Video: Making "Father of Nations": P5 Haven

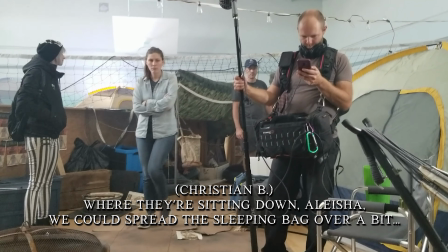Where they're sitting down on each show, we could spread the sleeping bag over a bit and then take that.
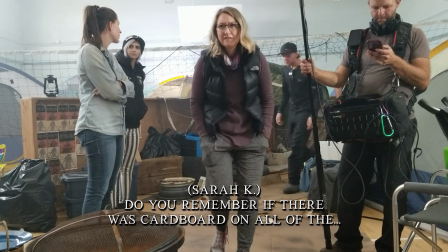Okay.
There was cardboard on top of The best set for me was Tent City for a lot of reasons.
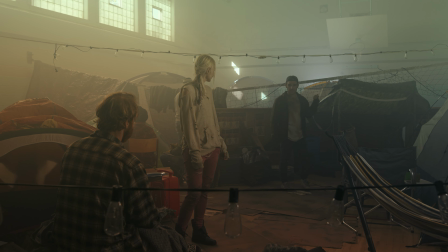One, the scope of it was huge, based on the size of the budget for this film.
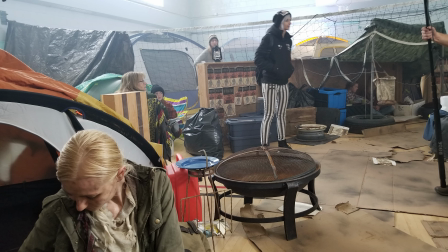You walk in and you go, how is this possible? How did they make this happen?
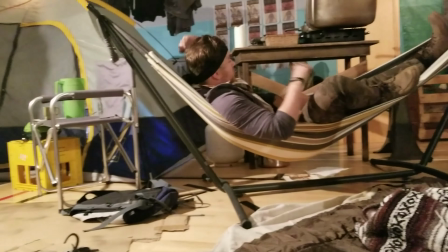My first night out, I just arrived, hadn't put my stuff in my room yet.
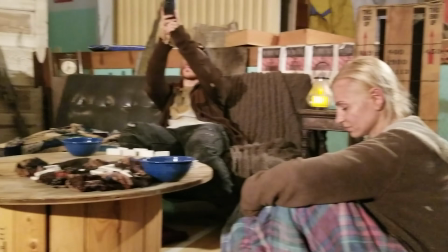I found out that a group of people were going to go check out the set. had just been worked on that day.
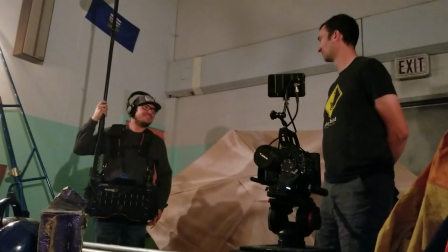Not everyone had seen it yet. So I went along with them and I got my first glimpse of Tent City. And I just thought it was so cool.
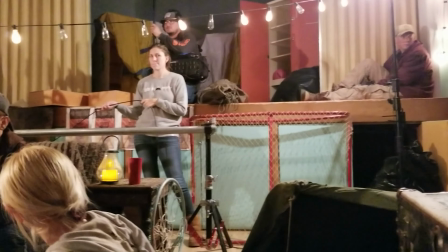Yeah, one of my first memories of being on set was walking into the school and particularly the gym to see what Tent City looked like,
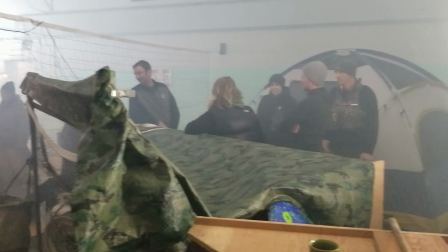and I couldn't believe the amount of detail. We had all these tents everywhere and just like nets and coolers, tarps, like old,
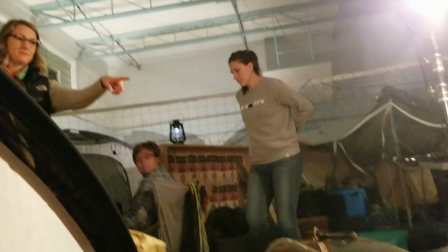all the things that you would collect and put, in this sort of makeshift shanty town.
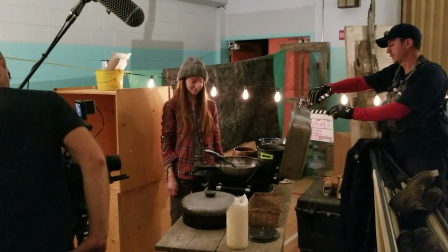GRT 05, take 18.
Just walking through it gave me this real sense of the world that these characters were living.
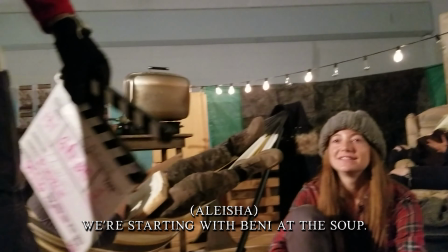We're starting with Benny at this.
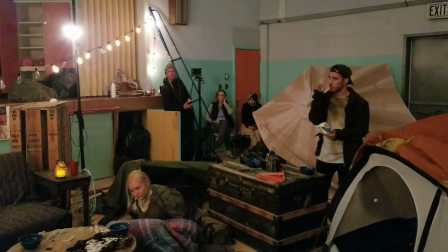They had really done a bang-up job of just making it look like it was this like dilapidated, lived-in area where people who had to make a home.
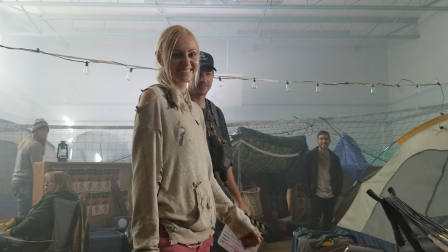Tent City was one of the primary ones that I designed and put together with Christian Blazina,
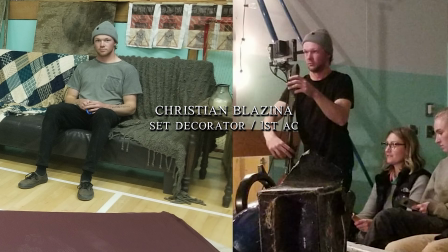and this was one instance where we were collecting things and then brought it in and just kind of
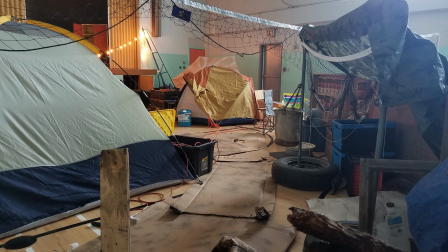designed the look and feel and the functionality of Tent City based on what we had.
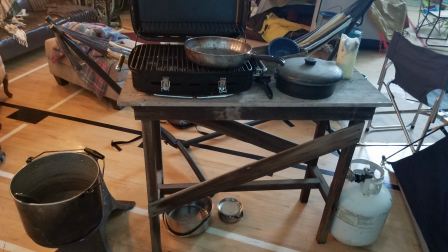How would we set this place up? And that's kind of how it came to be. It was so well done.
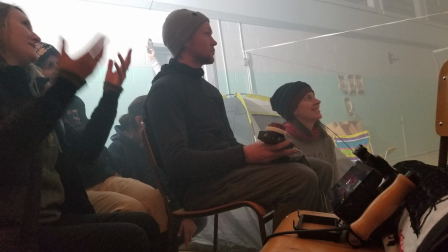It was so well thought of. And it was so well executed, both in the filmmaking and by the actors.
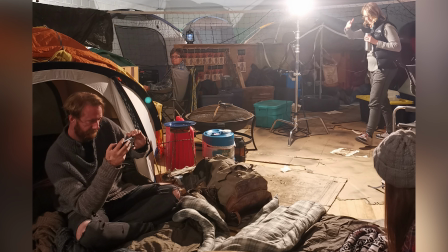And we spent a lot of time in there, so we eventually just became comfortable with each other and with the set. It was cozy. I don't know how they did that, but it was cozy. I was so tired one day and I went into Tent City where Mara hangs out and sleeps.
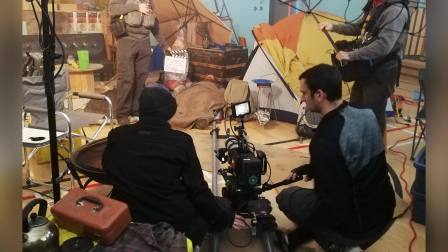I just took a nap, and I remember they were shooting a scene right beside me. I remember waking up and looking over and they're like, oh shit, they're sleeping. And I just went back to sleep. So it was very nice. So I clearly felt at home in Tent City.
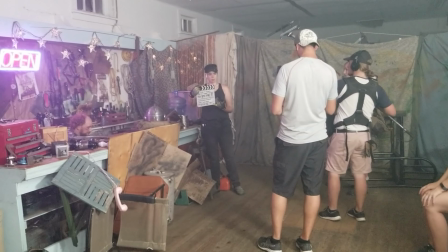EPO 09B, take 8.
Remington's Tavern.
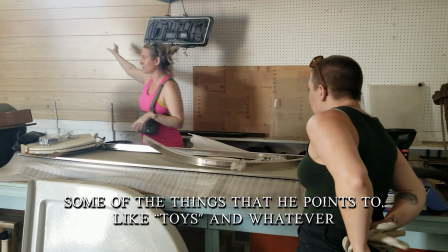Some of the things that he points to, like toys and whatever. But Yeah. Maybe they're actually tools and things like that.
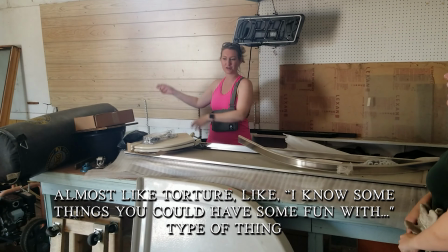Almost like torture. I know some things you could have some fun with, type of thing.
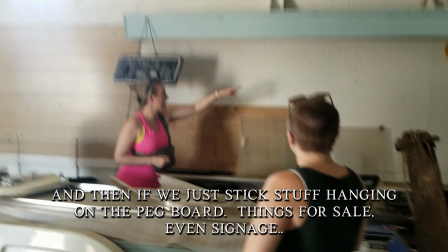Yeah. And then if we just stick stuff hanging on the pegboard, like things for sale, even signage.
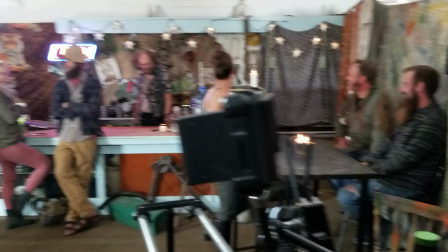Really wanted this place to be kind of a trading post. It was a tavern, but also somewhere that you would go to barter, trade,
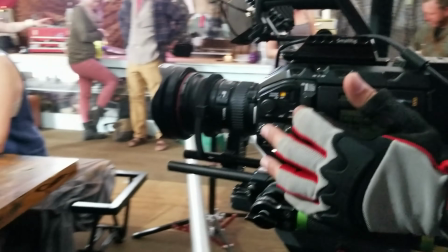buy contraband or whatever you were into. One of my favorite stories about helping build the set for Remington's was getting to order some special things for behind Remington. Remington's is also like a brothel type setting. We decided to put a bunch of sex toys up on this pegboard. We just thought it, went with kind of this place, it has anything that you need type of thing. I absolutely destroyed the 1,000 Year Films Amazon algorithm by searching and hunting for various types of sex toys. And we knew that we would be filming when it was going to arrive, so we just had it shipped to Victoria's house. And did not warn my husband what would be arriving. Most people are ordering from Amazon all the time, so you're getting these packages of whatever you usually order and you just open them. And the same happened to Victoria's husband, who received a box from Amazon and opened it and got a very wonderful surprise as he's pulling out harnesses and whips and gags and the whole 9 yards, nipple clamps, everything.